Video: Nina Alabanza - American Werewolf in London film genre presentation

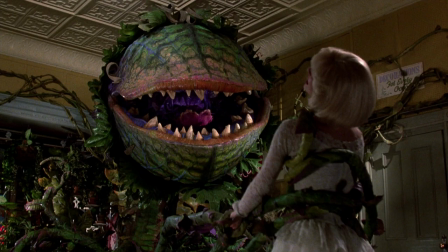0:00 Beetlejuice, Jennifer's Body, Gremlins, Little Shop of Horrors, and my personal favorite contemporary masterpiece, Cocaine Bear.
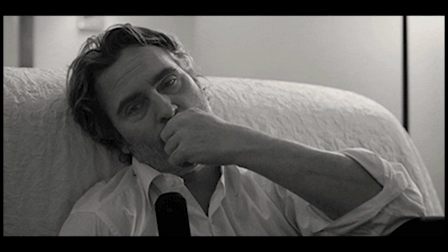0:07 What do all of these movies have in common? You guessed it, monsters. Well, sorta.
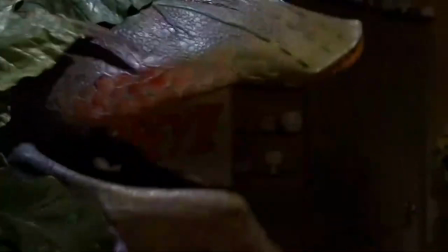0:14 While all of these movies root their conflicts in semi-human, semi-creature monstrosities, they also share another key factor.
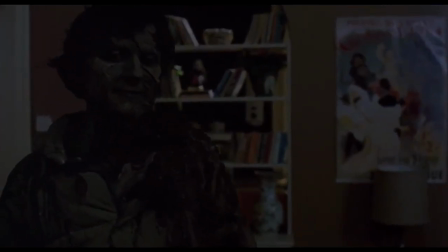0:21 Comedy. Monster-themed horror comedies have the ability to take relevant cultural concepts,
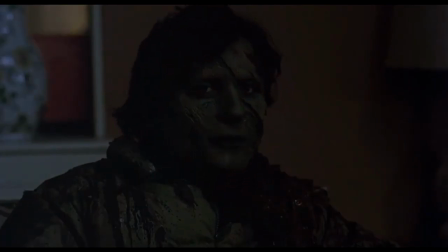0:26 weave them into a tale of horror and death, while also making the visuals a narrative so absurd you just have to laugh.
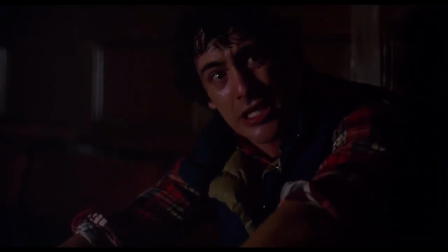0:33 Hi David!
But what is it about this niche genre that continues to captivate audiences and stay relevant, while also staying funny?
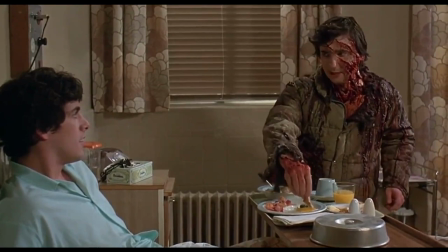0:40 For this, we'll take John Landis' An American Werewolf in London as our example.
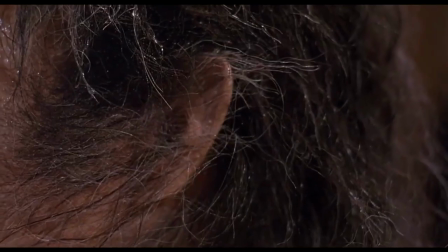0:45 This movie not only makes horror as a genre more accessible to the masses, but it also serves as an allegory for the cultural pressure to suppress self-identity.
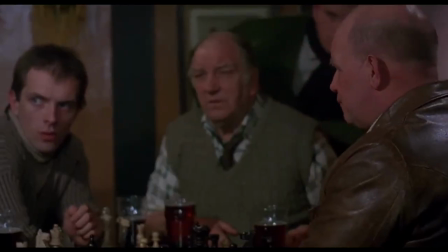0:54 I'm a fucking werewolf for Christ's sake!
As you can guess from the title, An American Werewolf in London is pretty straightforward when it comes to plot.
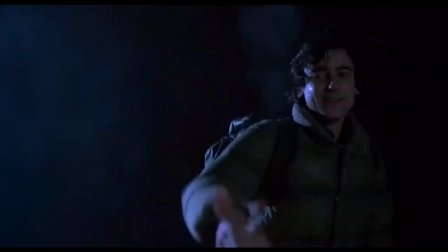1:01 Two young American men, Jack and David, go backpacking in the English Moors when they are attacked by a mysterious shadowy monster, I'm sure you'll never guess,
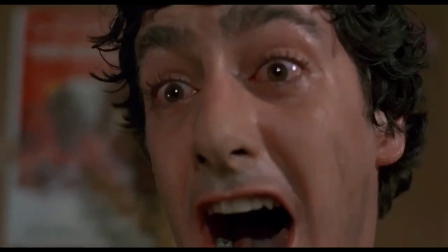1:09 which kills Jack and severely injures David. David is thus transformed into a werewolf and has to navigate this new aspect of his life alone in a foreign country,
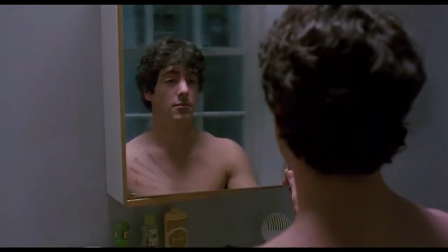1:17 while also being haunted by the ghost of his best friend trying to convince him to kill himself.
Kill yourself.
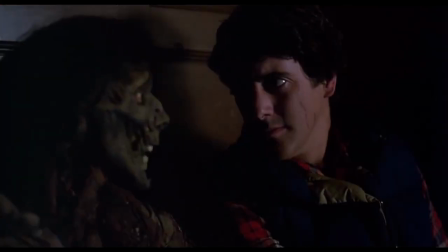1:23 Gotta kill yourself. Suicide. No pressure.
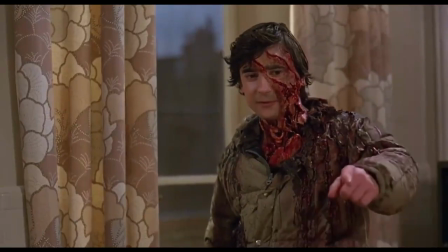1:25 The narration of the movie switches between restricted and unrestricted, as we are both told the story of David's struggle from his point of view,
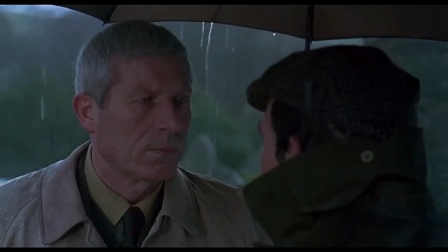1:32 while also being shown snippets of investigators trying to figure out what's going on.
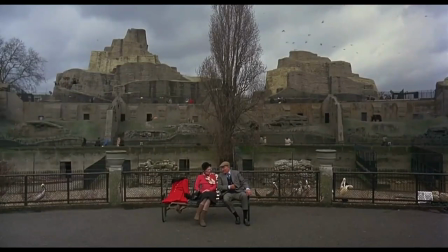1:36 This allows us to sympathize and see ourselves in David, while also being privy to what is happening in the bigger picture.
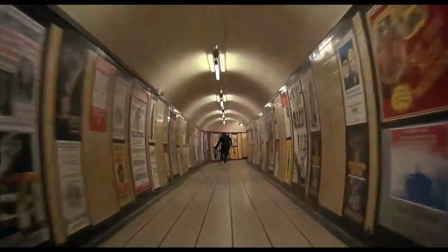1:43 The movie itself is shot to go along with the narration.
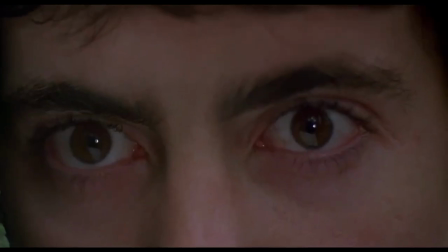1:46 The shots vary between fast-moving point of view and long, still captures, both of which reflect the state of mind that the scene's character is in.
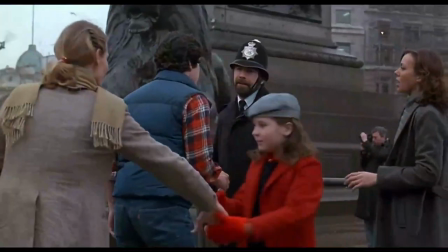1:55 For the most part, the movie does away with dramatic lighting and filters, going for a more realistic approach.
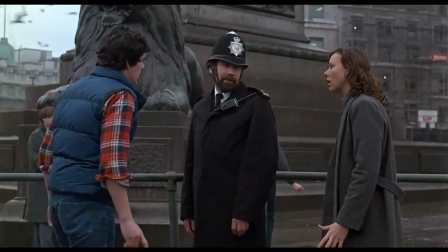2:01 Dramatic lighting only present when it would make sense within the diegesis, like when at a movie theater or out at night.
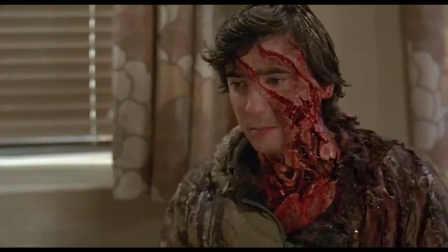2:07 This cinematography foregoes the dark, spooky tonality that other horror movies have, and focuses more on what is actually happening in the story.
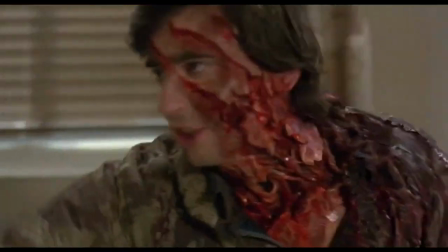2:15 In addition, the colors present are realistic while also being a bit more vivid.
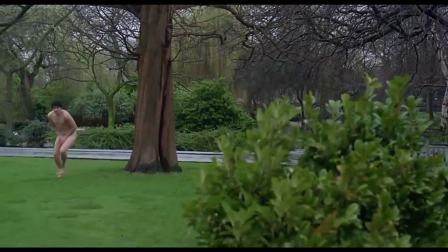2:19 This enhancement of raw colors gives a sense of heightened reality, which is further backed by the actor's heightened performance.
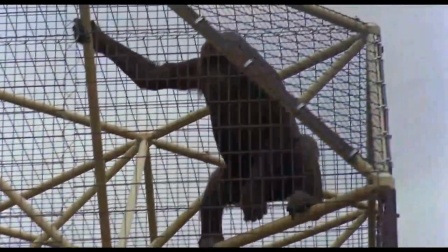2:25 These both worked in tandem to make the tone of the movie real enough to sympathize with, but absurd enough to still be funny.
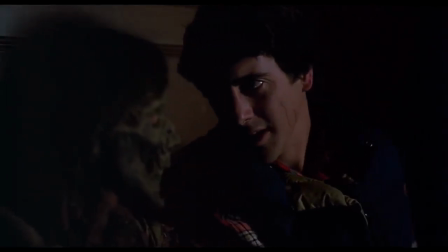2:34 Excuse me.
From a comedy perspective, this movie is filled with clever one-liners and excellent delivery by the actors.
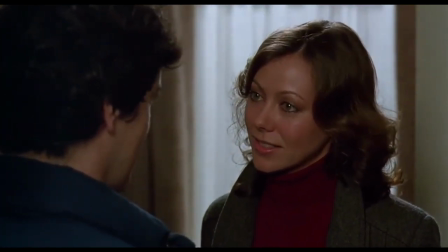2:41 I find you very attractive and a little bit sad.
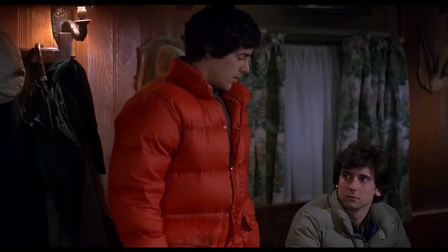2:46 Instead of dramatic monologues, much of the dialogue is dirty, crude, and overall believable.
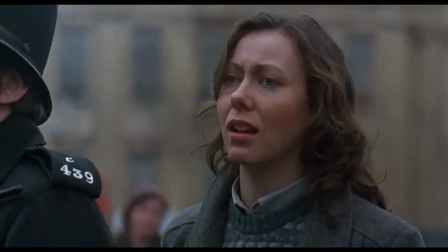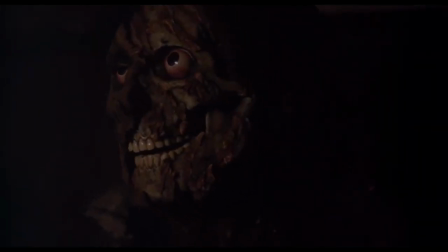2:58 This is another factor that helps us connect with the characters, while also laughing at things they say.
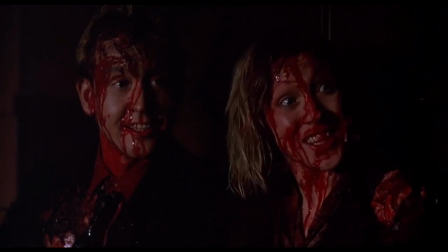3:04 The gun will be good. Yes, you just put the gun to your forehead and pull the trigger. But if you put it in your mouth, you'd be sure not to miss.
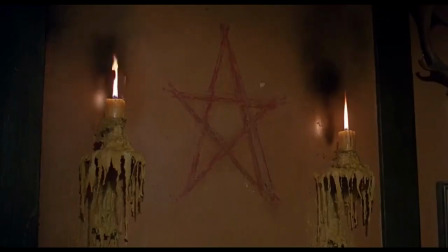3:10 Thank you. You're all so thoughtful.
Throughout the movie, there is also a fair amount of non-diegetic music, all containing a moon or werewolf pun of some sort.
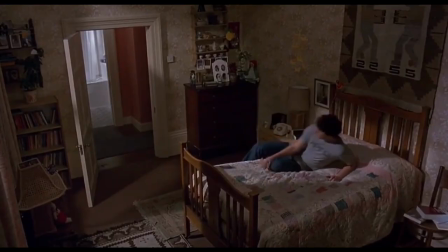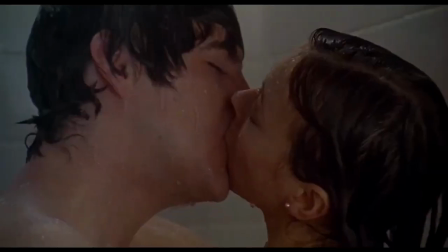3:25 Well, it's a marvelous night for a month and sweat. Ah! Ah!
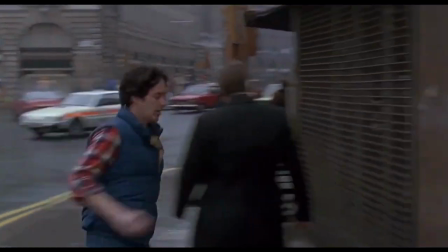3:31 Ah! Ah!
As it is not present within the world of the story, it adds a clever, witty element to the narration.
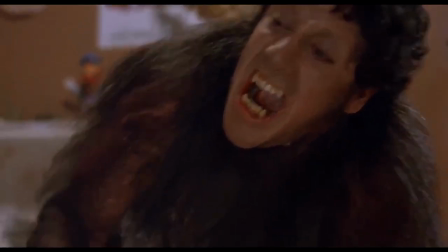3:39 Above all, though, the thing that makes this movie really special is the mise-en-scene. I would be lying if I said that the entire story isn't hinged on the special effects makeup.
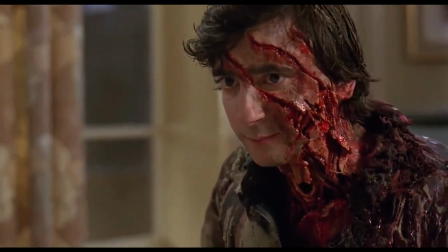3:47 All of the hideous elements that are often present in horror are so stark and unfiltered, it goes from being gruesome to a little bit funny.